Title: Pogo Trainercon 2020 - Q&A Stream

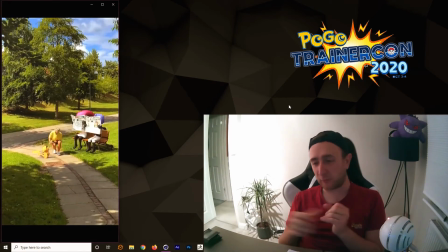(24:54)
You know, like how does a really fat person bend down to pick up something, you know, if their belly gets in the way.
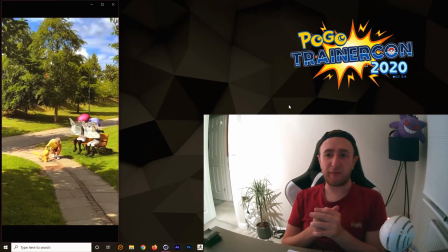(25:01)
So he changed over time, and the 3D model kind of reflects that, but it still has those problems. So if you've ever opened up, if you ever actually do open up the actual 3D model of Pikachu,
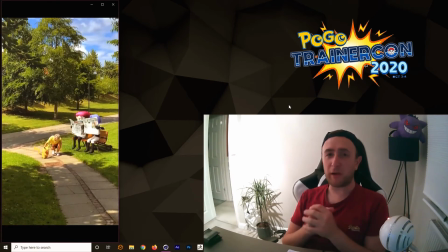(25:15)
you'll see that his legs work a bit like the way that penguins' legs work in real life,
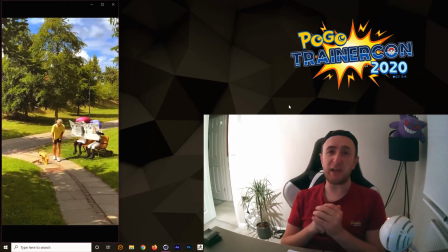(25:20)
in the fact that their bones, they do actually have knees. Like penguins have knees and like full leg structures, but you think of a penguin, they just waddle along.
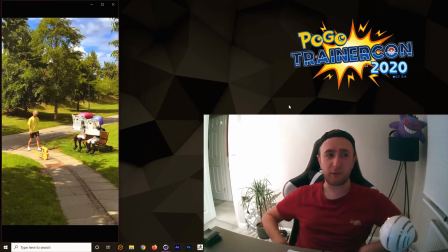(25:29)
It's because their knees are actually on the inside of their body, and that's exactly what Pikachu has, in the way that it's so subtle, his motions and his legs, that they actually deform his body.
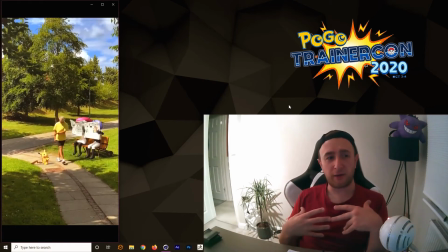(25:41)
And so his actual 3D model was a nightmare to work with.
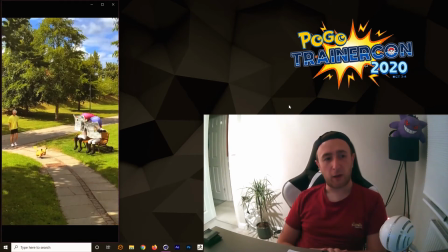(25:45)
So it was only just before this, I think it's for the filter I made where he comes up on the back of your hat, that I actually re-rigged him so that I could get rid of those problems.
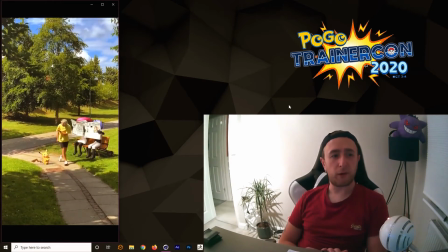(25:58)
So this is the first time I've actually used him, you know, my actual rigging to actually animate him, and he works fine.
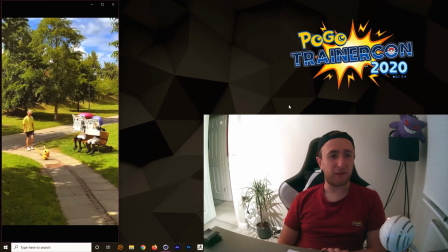(26:05)
And as for Team Rocket there, the holes in the newspaper, that was just a laugh. And funny enough, those Team Rocket models, Jesse and James, are from, I think they're from Sword and Shield.
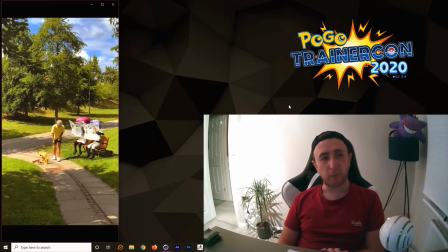(26:18)
So I was amazed that they were out. And funny enough, now the same website even has the Pokemon Go models, which I still prefer the Sword and Shield ones.
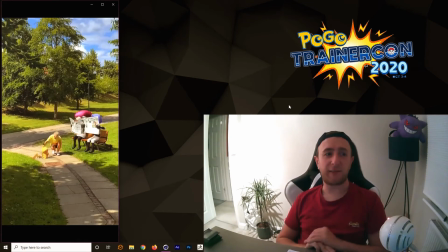(26:27)
They look more like, you know, classic Jesse and James. They look more human. So I want to do more with Jesse and James. I've got them on file now, and I want to do stuff with them.
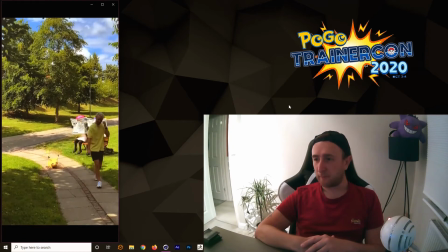(26:37)
And so, anyway, I want to make sure how long my stream is going on for. I don't want to go on too long. So, yeah. With this one, as you can see, there's 3 models here.
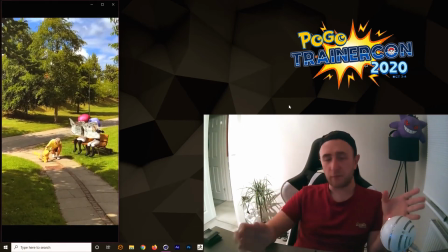(26:51)
The more models are in the scene, the longer it takes to animate it. Like, it's like almost like exponential growth, because one animation with one character could take me 4 or 5 hours. So if you have one animation with 3 characters, could potentially take you 3 times as long.
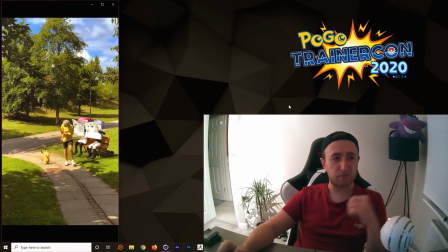(27:11)
The actual rendering at the end doesn't change much in the way of things, so it's just down to that animation.
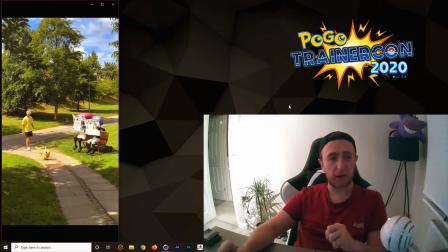(27:18)
And I do animate all this, you know, by hand. I make all the changes myself. It's not like I attach any sort of stock animation to them, which are out there, and you probably have definitely seen if you've used any Pokemon filters,
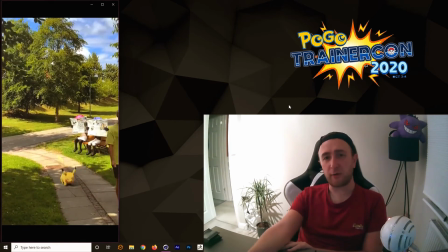(27:33)
because there's people out there who just attach those sort of dance animation things just to the model, and then it'll dance around, but it won't look right because, you know, Pikachu's not supposed to be twerking, you know?
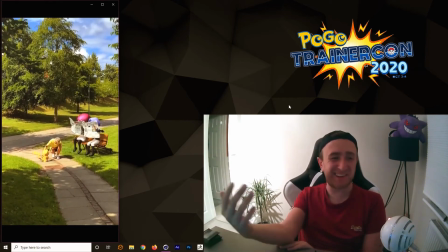(27:46)
Like, that's just the thing. It's just, you know, he wouldn't do that.
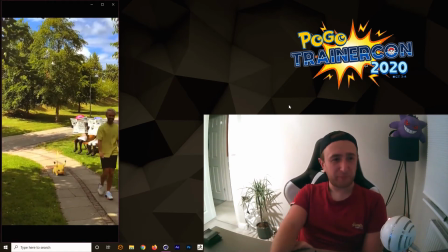(27:50)
But anyway, so this is where we are with this one, and just thinking, would this one be a good one to look at? Probably, yeah. Let's do that.
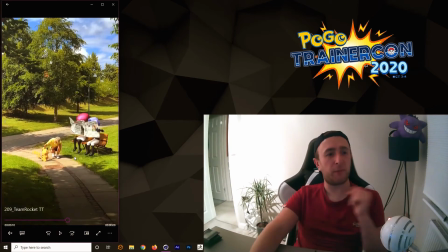(28:04)
So there's that animation. Oh, and the other thing here is obviously sound. These days I try and get hold of the sounds, which can be a nightmare because you're a slave to whatever is available online.
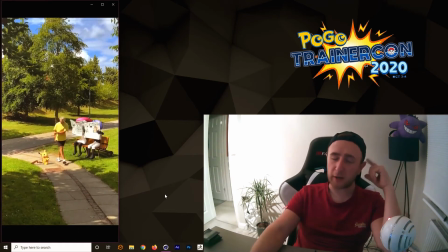(28:18)
And obviously there's some background noise there, which is probably just from the video.
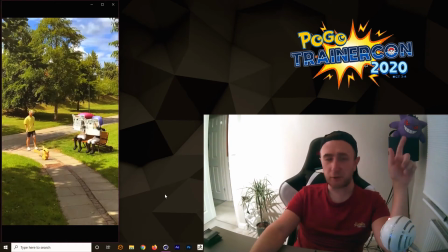(28:25)
The little jumping noise happens a lot in the anime, but you'll be surprised how difficult it is just to get hold of that without sort of any background noise or music on the top.
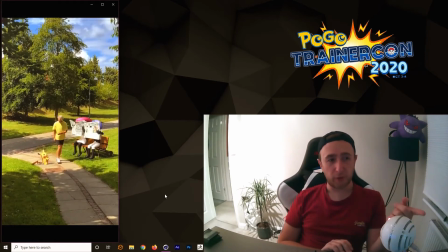(28:36)
So it's actually not from Pokemon, it's something that's similar from royalty-free sound website, which I've sped up to make it, and it's just almost perfect.
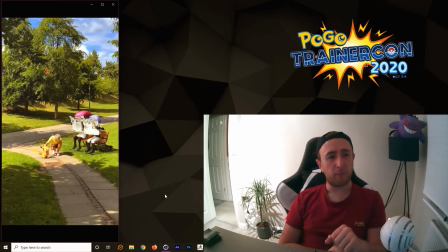(28:47)
It's almost exactly like Pikachu's little jump noise, and it adds real character just adding that noise in.
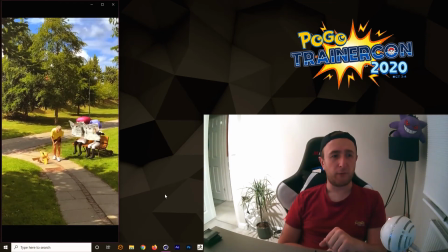(28:54)
It's much more like the cartoons. And then obviously his voice.